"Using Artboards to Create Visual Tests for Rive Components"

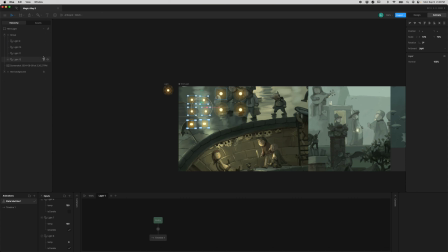We've already got some of them in a group. Oops. Let's put them all in a group, and let's say test lights.
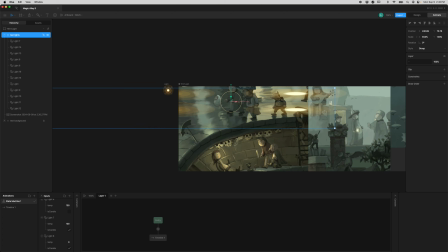Is that right? Yep. Okay. And move them, create copies of them in the different scenarios. So the background ones,
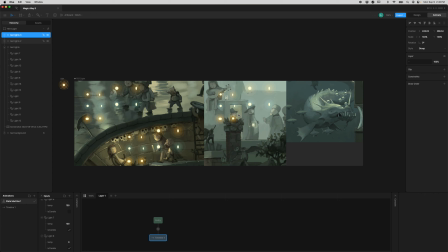interior. I actually only want bulb lights for underwater. I'm not going to have any warm underwater lights. So that is Which one was it? Bulb lights of that one.
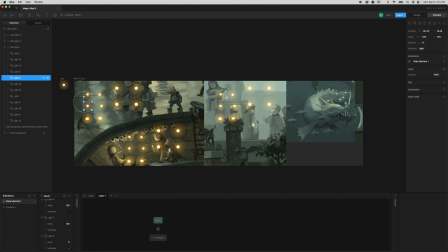Okay. So everything looks pretty nice in these different scenarios already.
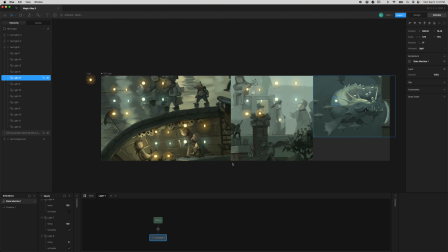I've done a lot of playing with it. But I think there are some things that could be better. For example, this background light, it's really, really bright. It's not, lights aren't as affected by fog as
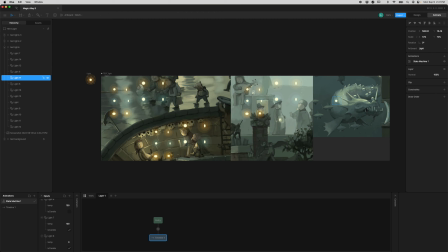objects will be, but they're still going to be a little bit dimmer based on distance. So I think that in this light, I'm probably going to create some sort of opacity value.
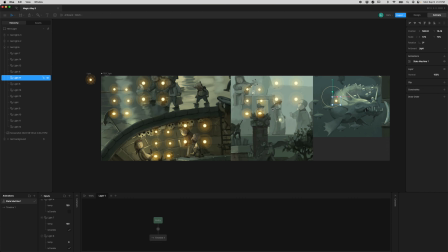Yeah, that seems like a good idea. And the other thing that I'm not loving
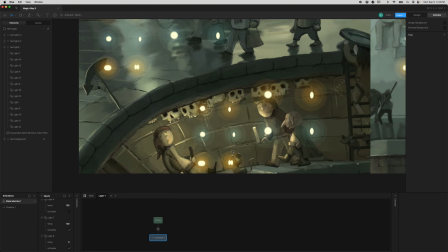is that you have to get real close to tell that these are flickering and they look kind of slow.
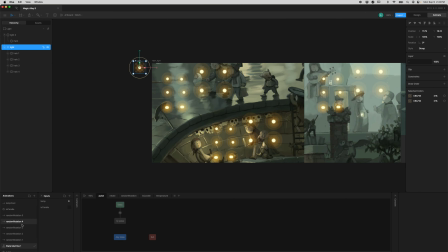So let's go in here, and now we can go to the pulse. Oh, that's not the pulse. That's not the one. Is candle. Let's go to the is candle one. And the animation's pretty simple.
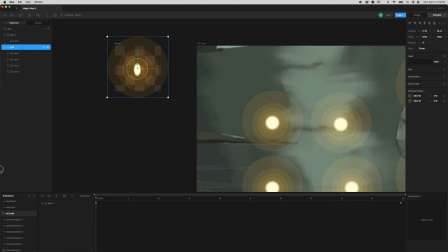It just goes big and then jumps right back to small instantly, which creates kind of a fun look. So the small value scale is 90%, so let's take it down to 80%
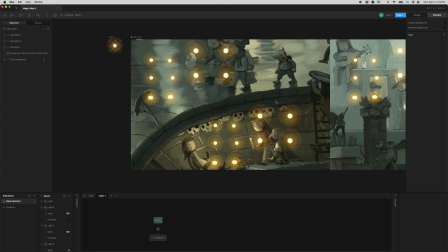and see what that does in this scene. That's a lot nicer. That looks a lot more like a candle, but let's speed it up.
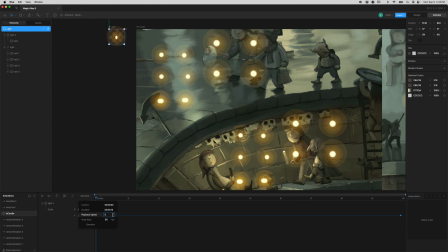We can take this and let's do 1.3 times speed in the timeline. And since everything's going to do it, you can just do it in the timeline.
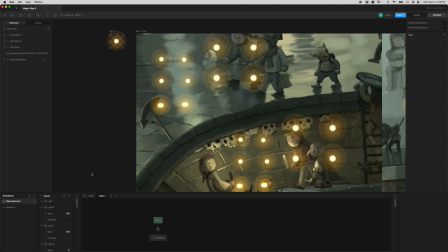Sometimes I like to change the speed in the state machine instead here, because it's nice sometimes to have it be slower when you're testing it in the component, but faster when you're using it,
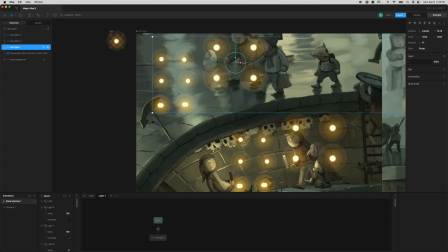or testing the timeline, and faster when you're actually using it in real life. But in this case, I think I want everything faster.
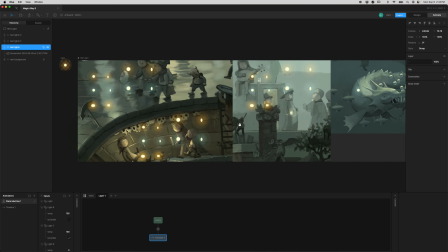Oh yeah, and that looks a lot nicer. Okay. So that is how I do visual testing in Rive.